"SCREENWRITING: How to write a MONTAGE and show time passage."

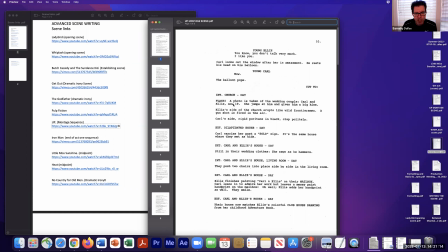4:10 Well, in the screenplay, it's just interior church day. And remember when we talk about
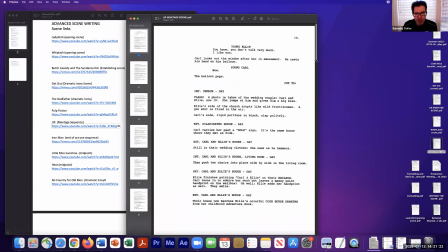4:17 description, right? Again, I'm in these pages from here all the way until we get to Carl,
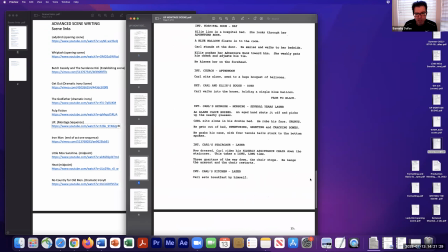4:26 with the single blue balloon, right, on page 14.
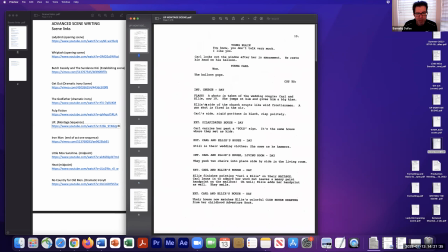4:30 When we go from 10 to 14, or we get entire lifetime, it's just description. And notice how spaced out it is. Interior church day, there's our slug line. There we are. Flash. Why is flash capitalized? Because in the scene you saw, it was a pop.
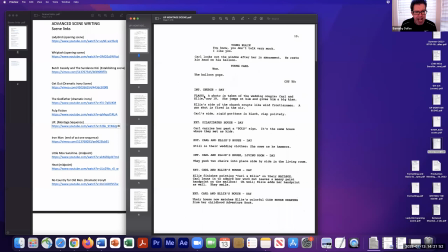4:47 You're creating that image with all capital letters and in the exclamation point. flash, right? A photo is taken of the wedding couple, Carl and Ellie, now 19. We just aged them to 19. She jumps at him and gives him a big kiss, right?
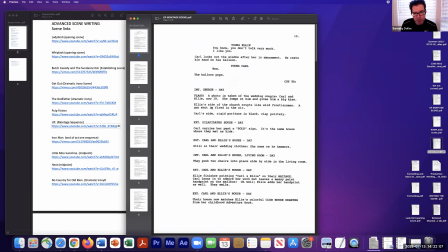5:04 As said before, you want to give me a new paragraph, right? A new paragraph. And essentially we're saying cut to one side of the church and then cut to another side of the church. Ellie's side of the church erupts like wild tears. Frontsman, a gunshot is fired in the air.
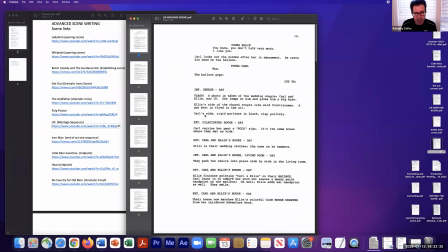5:21 New paragraph, new shot. Carl's side, rigid Puritans in black, clap politely. Nice juxtaposition. We are setting up their relationship. We're showing how two different people are coming together, right? Then we're moving to an exterior, the dilapidated house.
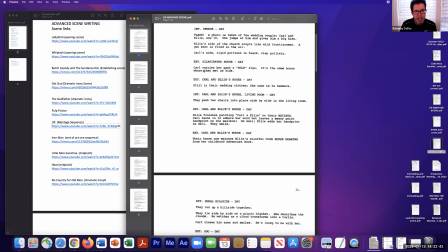5:38 This is the house that they played in when they were children, right? And Carl carries a sold sign past her. It's the same house where they met as kids, right? We're showing that he bought the house.
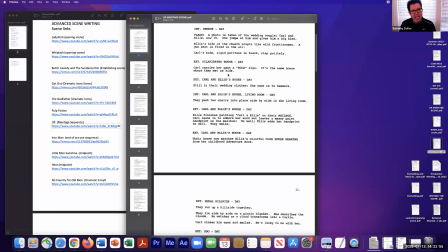5:50 We're not saying he bought the house, you're showing he bought the house. And as you saw in the film or in the clip, that's exactly how it goes. And then this is how we cut through time, right? Exterior, Carl and Ellie's house, still in their wedding clothes.
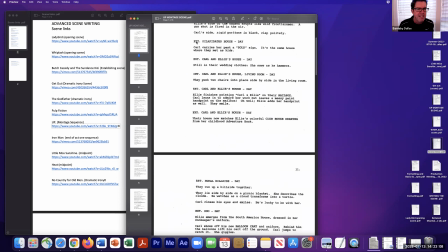6:04 He hammers. Remember, we talked about in the last class that if you want to show time pass, all you got to do is drop a slug line. Time has passed. They're still in their wedding clothes. Not a lot of time has passed, but enough time has passed. And here's the action. She saws as he hammers, right?
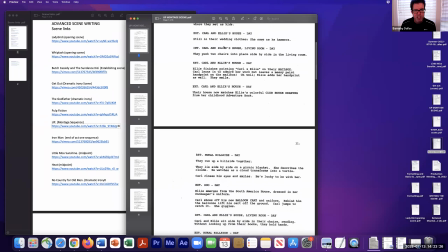6:22 We're building the house. We're building the nest, so to speak. Carl and Ellie's house, comma, living room. Now we're in the living room, day. They push two chairs into place side by side in living room, setting up the house. Back to the outside. Exterior, Carl and Ellie's house, day. Carl finishes painting. Carl and Ellie, in quotes.
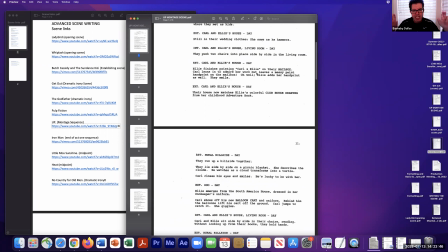6:42 So if you write in quotes, finish painting Carl and Ellie in quotes on their mailbox, that means we're seeing it. You're showing it on their mailbox. Why is mailbox all capitalized? Mailbox is just like the balloon, it's a very important image, right?
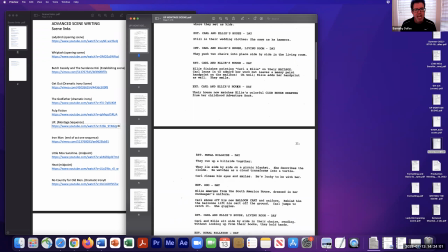6:58 So we're capitalizing it. And this is a nice bit of action that happens here. Carl leans in to admire her work, but leaves a messy paint handprint on the mailbox. Oh, well, Ellie adds her handprint as well. They smile. Movement forward.
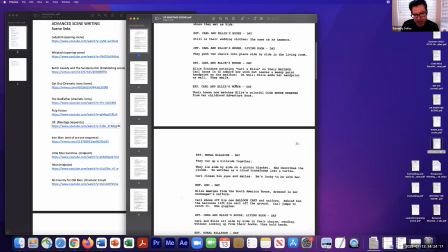7:13 They are a team. They are together in this adventure. This is what it is. This is an adventure. That is their lifetime. And after this adventure is over, Carl is literally going to go on an adventure where the house flies off to Paradise Falls,
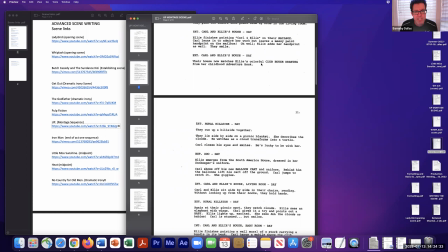7:28 where they never had made it, right? Their house now matches Ellie's colorful clubhouse drawing from her adventure book. And the reason this is capitalized is because it's important. This drawing, you see the house matching the drawing set up earlier, right?
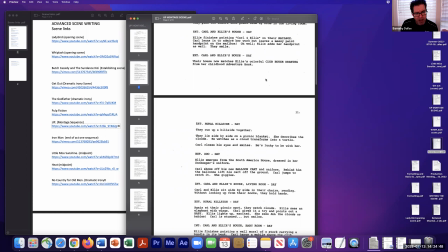7:45 And this adventure book is their plan as children to have an adventure, right? Ellie is not going to go on the adventure. Carl is going to go on the adventure, right? But this is them together, right? Dreaming to go on the adventure, right? That they now live in a house that's out of the book, right?
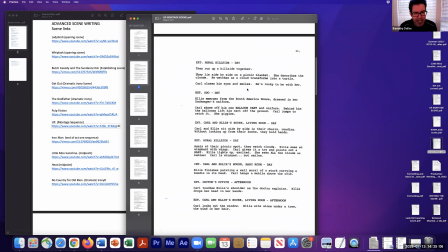8:02 Rural hillside day. This is a significant location, right? And you'll see in this sequence that we keep going back to it with good news, bad news, and ultimately the worst news. Exterior, rural hillside day. They run up the hillside together, right?